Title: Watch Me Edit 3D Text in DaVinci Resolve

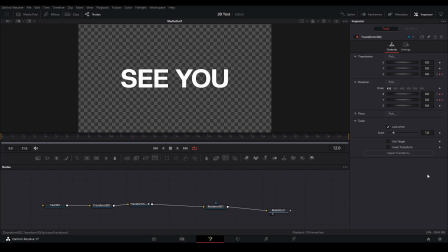It was like this in the middle, maybe even tilt a little downwards. Or actually, let's go upwards, and then 31, we're gonna have it tilt downwards. Just a tad bit.
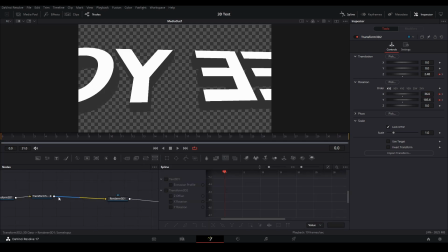All right, now we're gonna open the spline graph and drag this node with all the keyframes into here. Highlight all these, hit S, and then go through one by one. We want this beginning, everything at the beginning, the spline to be downwards like this. Have this spline flat.
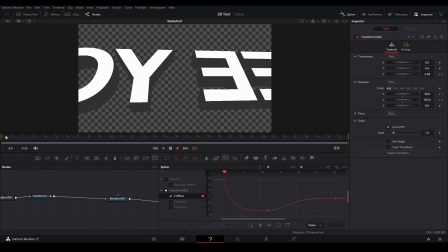And then we're gonna move this spline up a little bit like that. So we have something like this, and then let me just do that for all of these spline graphs.
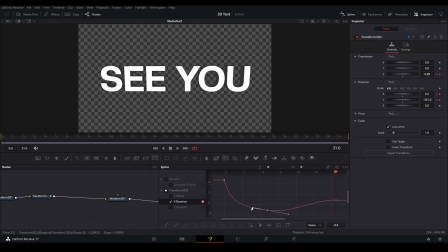Just bring it down, flatten this, and then pull this back in. For this one, pull it down, have it be flat, and then we're gonna list down like this.
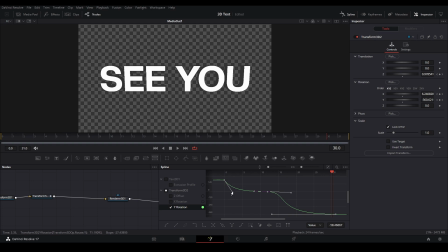Now we have something like this. I think we're gonna, instead of having it be flat, we're gonna angle it so it's always moving. See now how much smoother that is than having any flat spline. So that works pretty well.
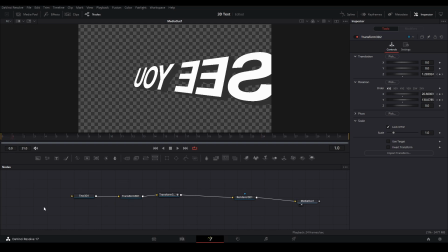The next thing we're gonna do is we're actually gonna keyframe for our second word now. So let's have it see you, and then we want the next word to be girl. And we will keyframe at a spot where we usually can't see the text, but let's see if we can change our spline a little bit. We have something like that.
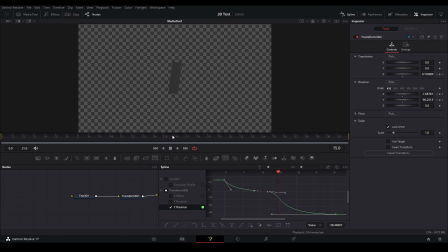Okay, there we go. So now at this frame, I'm gonna keyframe here. I'm gonna go back one frame, keyframe here, back to this keyframe, and then I'm gonna change the word to girl. Now we have something like this. It's a nice clean transition. I'm gonna see you to girl.
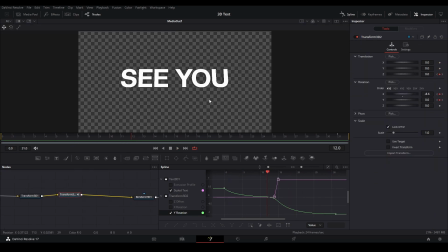And even if we want, we can bring this back a little bit because I think it's a little bit too close. There we go, something like that's nice. And what I also did for this text is I put a bender. So just put a bender in between here.
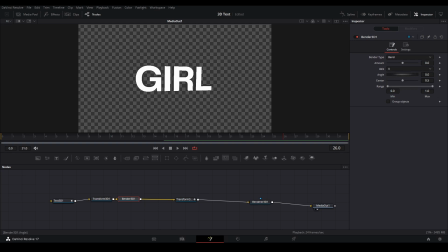Put this axis on X, the angle on 90, hit group objects. So it takes all these letters and then we can change the bend or amount like that.
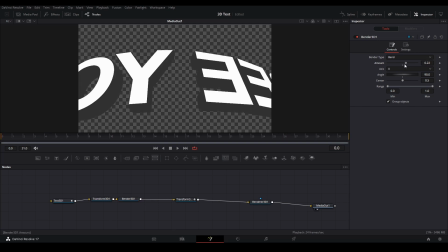So let's have it bend forward to normal.
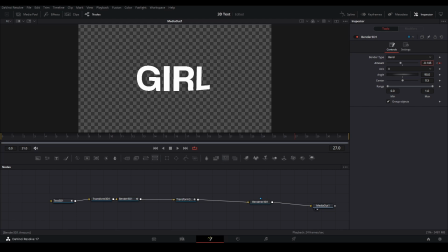All the way to here, just before we have it bend back, and then at the very end, we're gonna have it bend forward again. So, because we're doing a zoom out, and then open our spline, and then ease this up a bit, so just smooth it out pretty much, and that should be fine for everything. And now that we have our animation, we can move on to the texture.
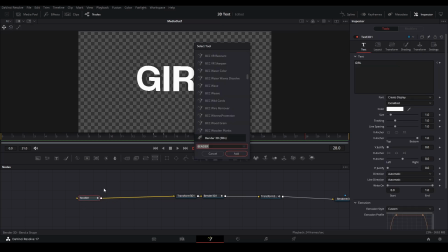So, we're gonna move this text 3D back, and we're gonna add a replace material node, add that right here.
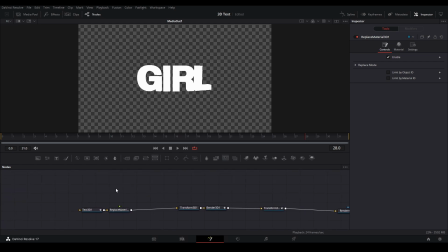And the material I'm going to use actually is from the Reactor plugin, Kickass Shaders.
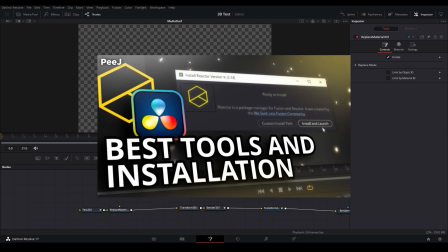So what you're going to do is download Reactor. I do have a video coming up. As soon as this video comes up, if you want to download Reactor.
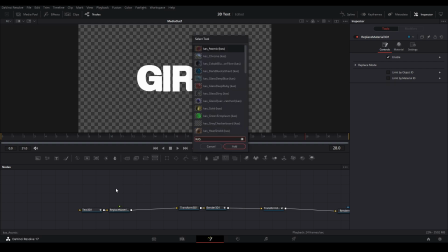So what I'm going to use is KAS Chrome. And we're just going to plug this into our replace material.
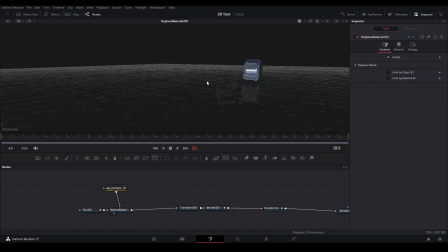And you can see that we have a really nice reflection map on this text. But actually, what I'm going to do, ungroup this. I'm actually going to replace this map that we have here. If we just take this off, see, it's just that texture with my own reflection map that I have that I got just from Google.
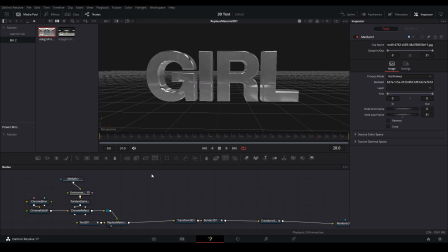You can find, I like the bright ones, so I want to find something like that, that this works.
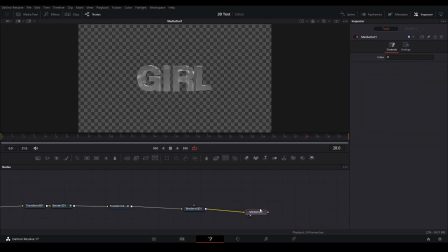I really like this one. And now we have our animation with the nice texture. All right, so the next thing we're going to do is do the particles.
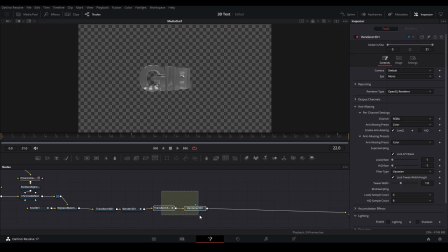So I'm just going to copy this transform and this render, copy, paste it, and then we're going to put a merge here. And then usually you would have particle controls you can get from here, but I don't have those.